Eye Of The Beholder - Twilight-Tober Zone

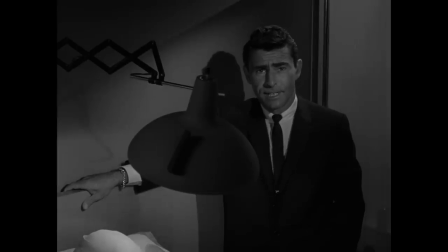In fact, the only face we do see in full detail until the 19-minute mark is that of Rod Serling.
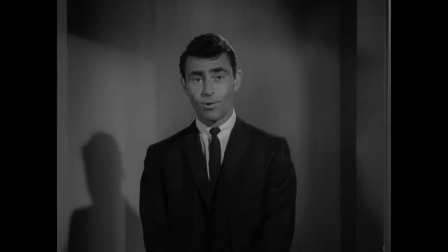The way he entered here was fantastic. It wasn't just the usual stepping into frame.
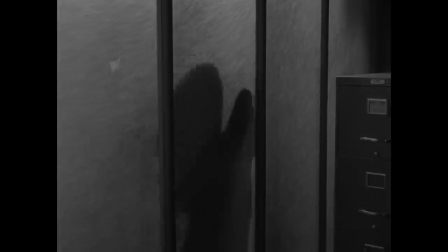We see his silhouette appear behind a facade as he moves like a ghost to face the camera and speak to us.
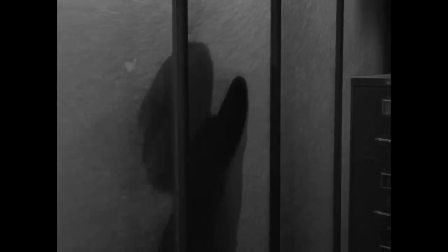It's creepy and an appropriate way to introduce him in a story like this one. The lighting and overall look of this episode was deliberately meticulous.
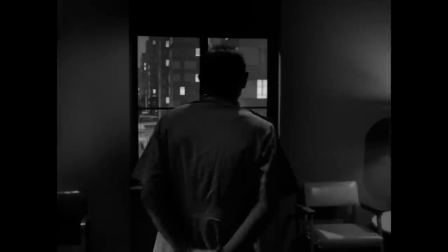Since we saw no one's face for a great while, any dialogue had to be shown creatively.
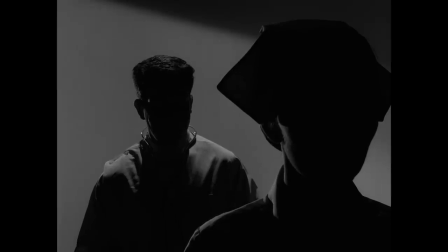This kept the actors in heavy shadow with precise blocking for when and where they moved.
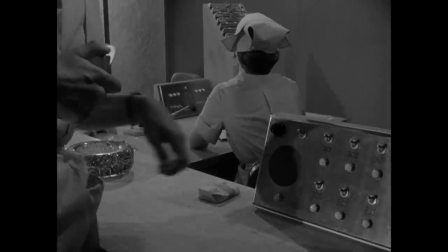Hayes and cinematographer George T. Clemens also kept the camera moving, so we didn't get too close to seeing these characters' expressions.
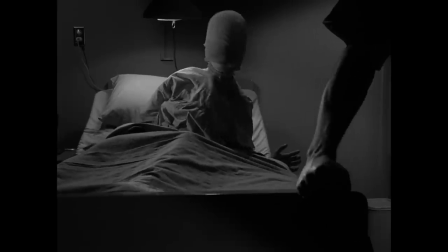The cinematography never looked static or dull. When the bandages were being taken off Janet, the camera was placed under them so we get a first person view of Tyler emerging from her interior darkness.
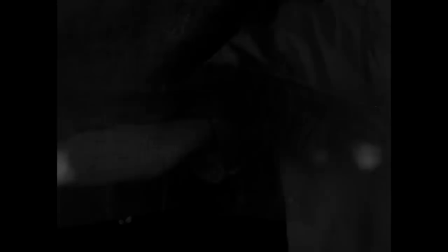This was achieved by wrapping up a fishbowl for the camera to look through, and it turned out pretty great.
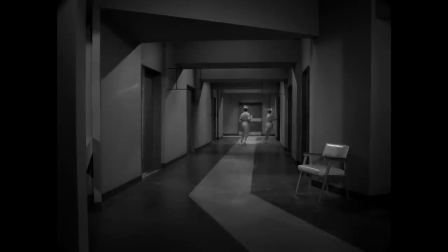The hospital rooms and hallway sets also create a sense of space that added to Eye of the Beholder's trademark appearance.
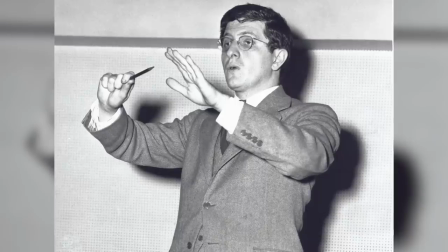The music was handled this time around by the legendary Bernard Herrmann. Herrmann was prolific in his day, composing the music in movies from Citizen Kane to Taxi Driver.
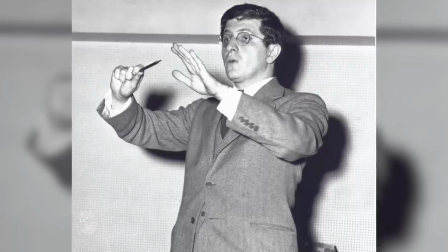In addition to the original Twilight Zone theme, he scored three episodes prior to this one, including the iconic Walking Distance.
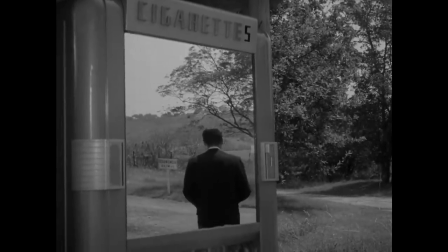That one had music so good, they reused elements from it a whole bunch of times throughout the series.
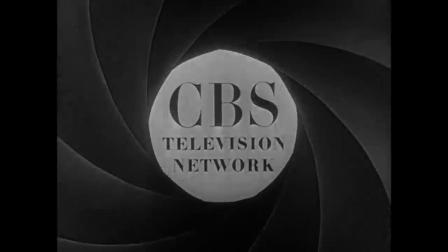It was a regular occurrence to reuse music back then, as CBS had their library to draw from.
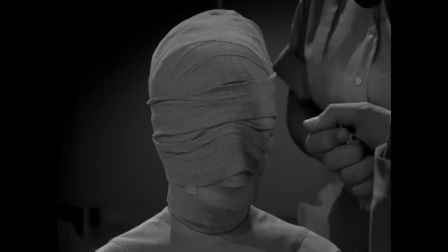But for Eye of the Beholder, Herman was hired to create something original.
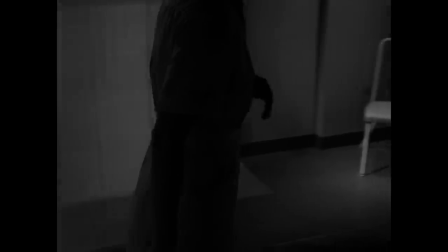There's only about nine minutes of composition, but it's used when it needs to be heard, which helped the episode feel even more special.
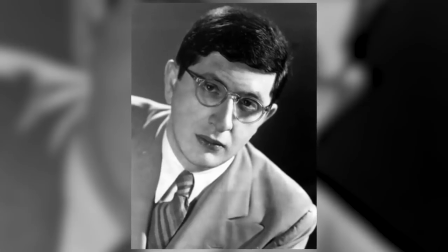Herman would go on to later score three more installments of the series.
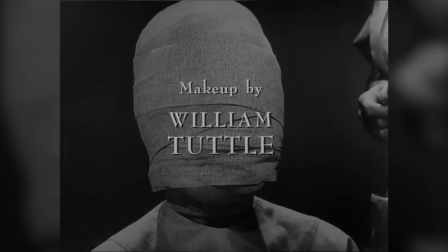Another huge aspect of this production was William Tuttle's makeup, but we can only discuss that after the twist section.
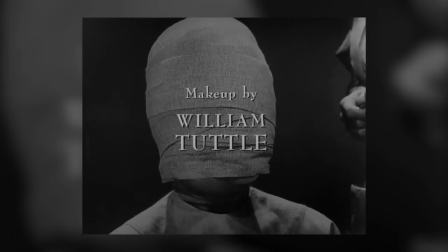If by some miracle you've never seen any of the images from this episode and have yet to sit down and watch it, you should do it.
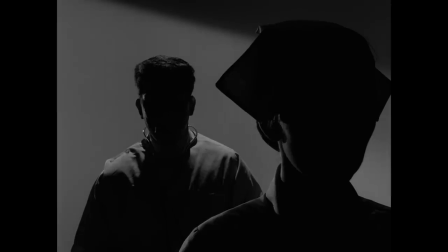The twist is one of the biggest in the show's history, and you'll want to see it for yourself if it hasn't already been spoiled for you.
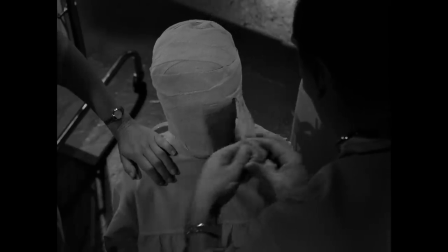The doctor fully removes Janet's bandages and remarks that the procedure didn't work.
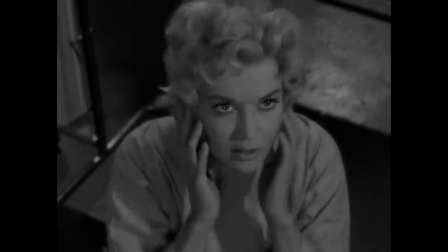We're finally shown the face of Tyler, and it's that of a beautiful woman.
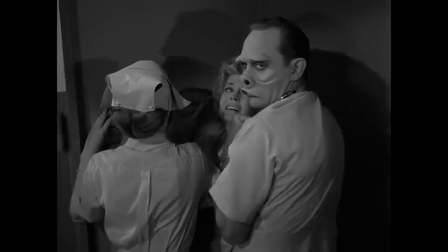The lights are then turned on, and we see that everyone else has what we would consider to be deformed faces.
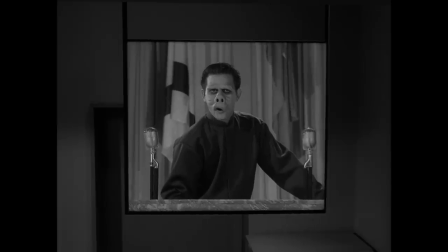Not wanting to live this way, Janet runs out into the hallway as the leader of the state continues his speech on conformity across the TV screens.
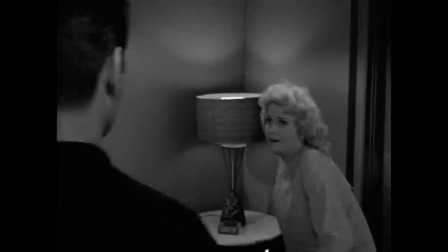She runs into a room with someone who, by our standards, looks to be a handsome young man.
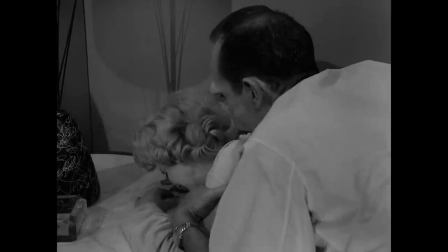The doctor then enters to explain that the man is named Walter Smith.
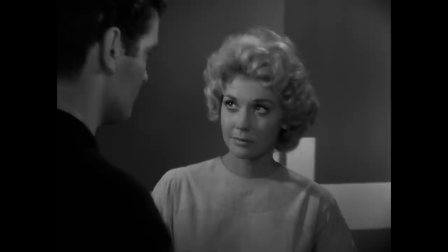He's a representative of the community she'll be moving to, a community entirely made up of people of her kind.
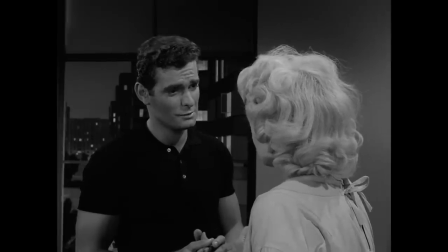Smith comforts her and assures her she'll live a happy life there.
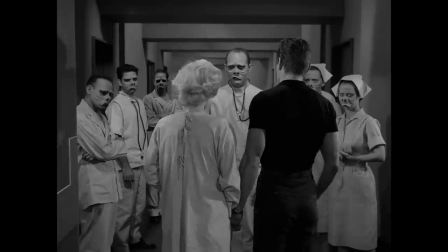They calmly walk off together as the medical staff all look on with pity, ending this trip into the Twilight Zone.
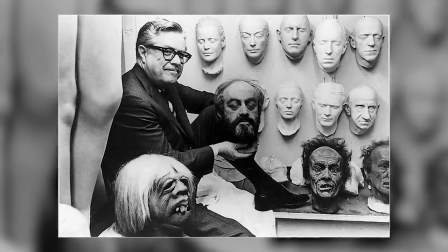William Tuttle did makeup effects for about a dozen episodes here. His work usually stands out, contributing to the look of whatever production he's involved in.
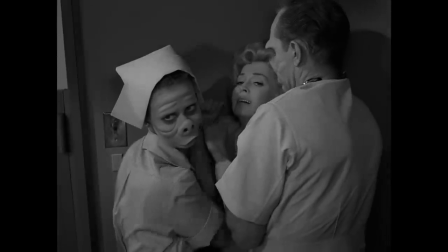In this case, Douglas Hayes wanted a pig-type appearance for these characters. To save money,
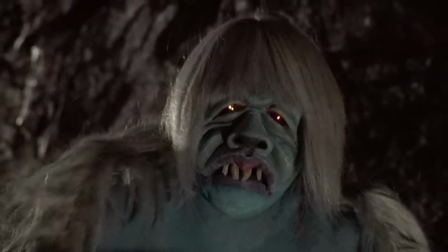Hayes saw Tuttle's Moorlach designs from the 1960 film version of The Time Machine and asked to modify some of them for the characters in this world.
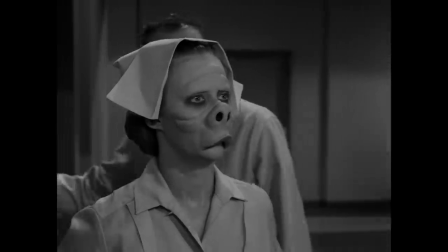The finished pieces are minimal, with just a few exaggerated features glued onto each actor's face.
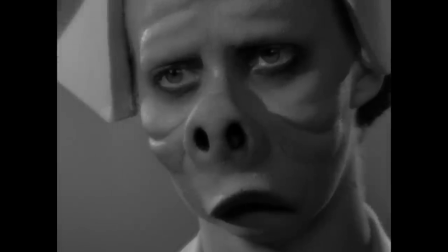The additional darkening under the eyes helped them come off as appropriately twisted. Supposedly, CBS was concerned it might be a bit too shocking for viewers.
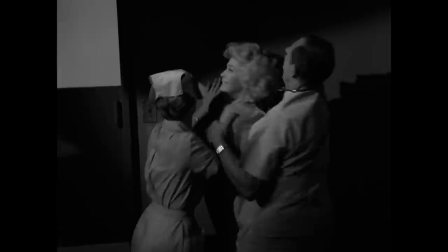Conversely, Janet Revealed is played by Donna Douglas. Best known for the Beverly Hillbillies, Douglas plays her role well here.
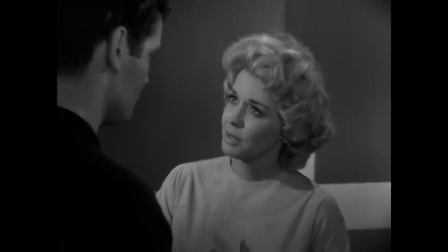Initially, they had Maxine Stewart dub in her lines, but Douglas was able to match Stewart's deeper tone, and her own voice was kept in the few lines she spoke.
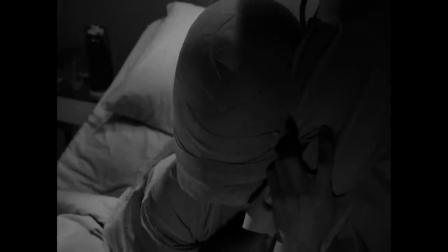It was Hayes' idea to split the part for two actresses. He hoped to throw the audience off with the voice of an older woman before unmasking Douglas.
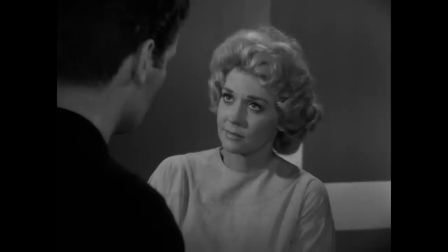It ended up being a pretty effective move.